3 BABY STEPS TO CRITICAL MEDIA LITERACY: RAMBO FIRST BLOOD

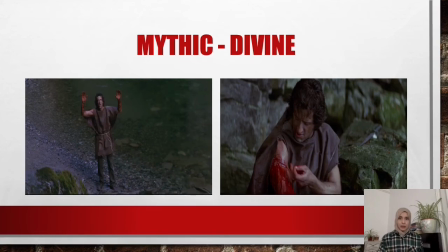1998s
Look at the body poster along with the tunic in the first picture. Don't you think they suggest Jesus Christ? And we know that Christians believe in Jesus as their God.
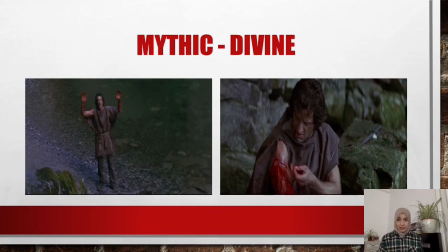2014s
The second picture shows a redder than red blood, suggesting a different kind of blood than the rest of us okay next
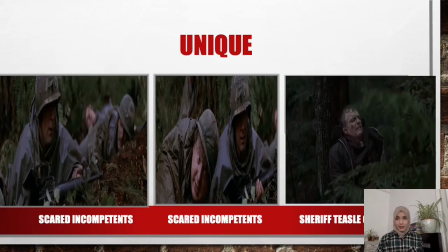2029s
is unique look at the pictures he's the only competent and brave character in the film all the rest of lacking courage and skills even the sheriff who is out for revenge he's
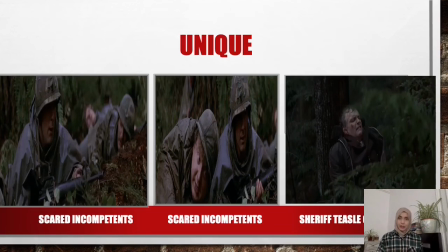2046s
crying in the picture look at him he's crying just because he was afraid of dying so this is the protagonist how it was portrayed the
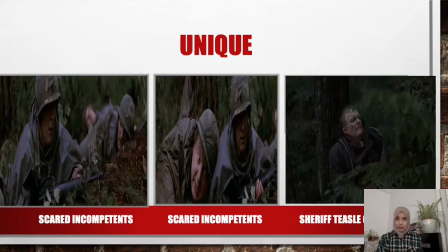2061s
third question and it is the most important is how was the US failure in
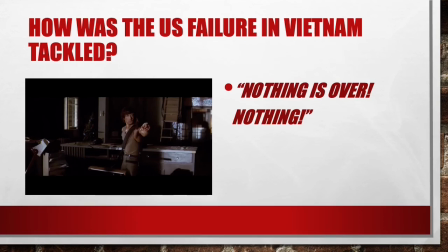2068s
Vietnam tackled Rambo's monologue was not just about Rambo as a victim or hero it was more importantly about the US war in Vietnam at a political and military level.
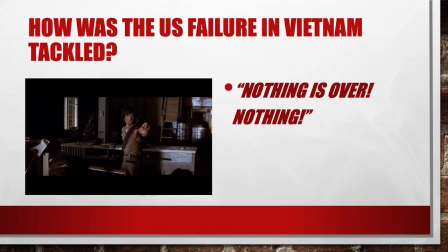2085s
When he says nothing is over, it just connotates the USA defeat. The American conservatist politicians like Reagan, for example, never accepted that defeat.
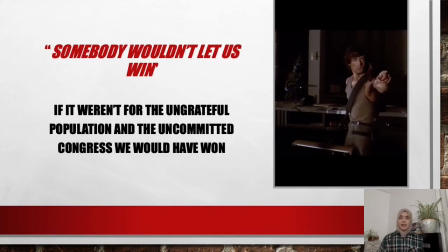2106s
I guess I and this one. When he says in his monologue, somebody wouldn't let us win, this too matches Ronald Reagan's discourse concerning the need to overcome the Vietnam syndrome. Because the meaning of this sentence is,
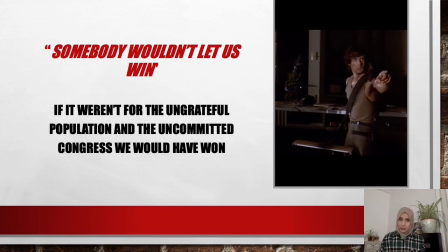2124s
if it weren't for the ungrateful population and the uncommitted Congress, we would have won. So it's not our fault, we could have won, but they would let us win.
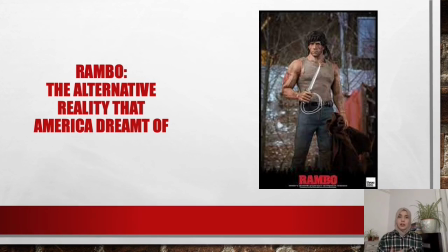2142s
So Rambo is the alternative reality that the Americans dreamt of, American politicians particularly. Through Rambo they created an alternative reality.
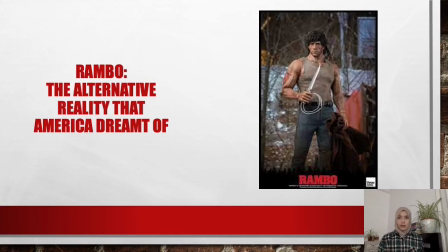2160s
Rambo is a symbol of a dream, of a fantasy,
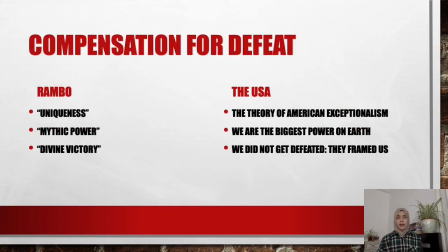2166s
a compensation for defeat. So the Rambo symbol acted as an alternative reality, a fantasy in which the famous theory of American exceptionalism that politicians,
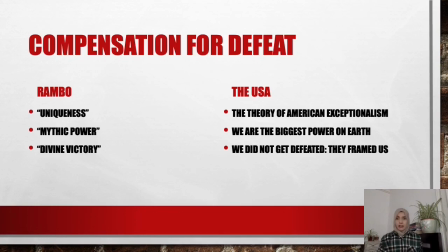2184s
American politicians, most of them actually believed in. So it gets confirmed with this symbol. The idea of the most powerful nation on earth gets emphasized
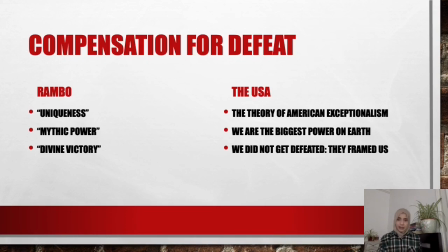2197s
and the tempting illusion that they did not get defeated is supposed to become less delusional when you hear Rambo say somebody wouldn't let us win.
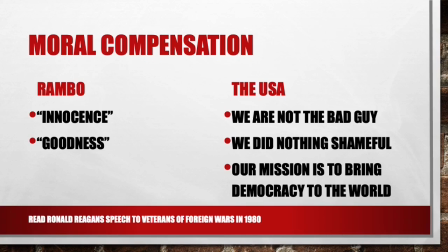2211s
So let's go ahead and consider a second aspect of this compensation. The film also offers, through Rambo's alleged innocence and goodness, a moral compensation for the U.S. Army's atrocities inflicted to the Vietnamese population.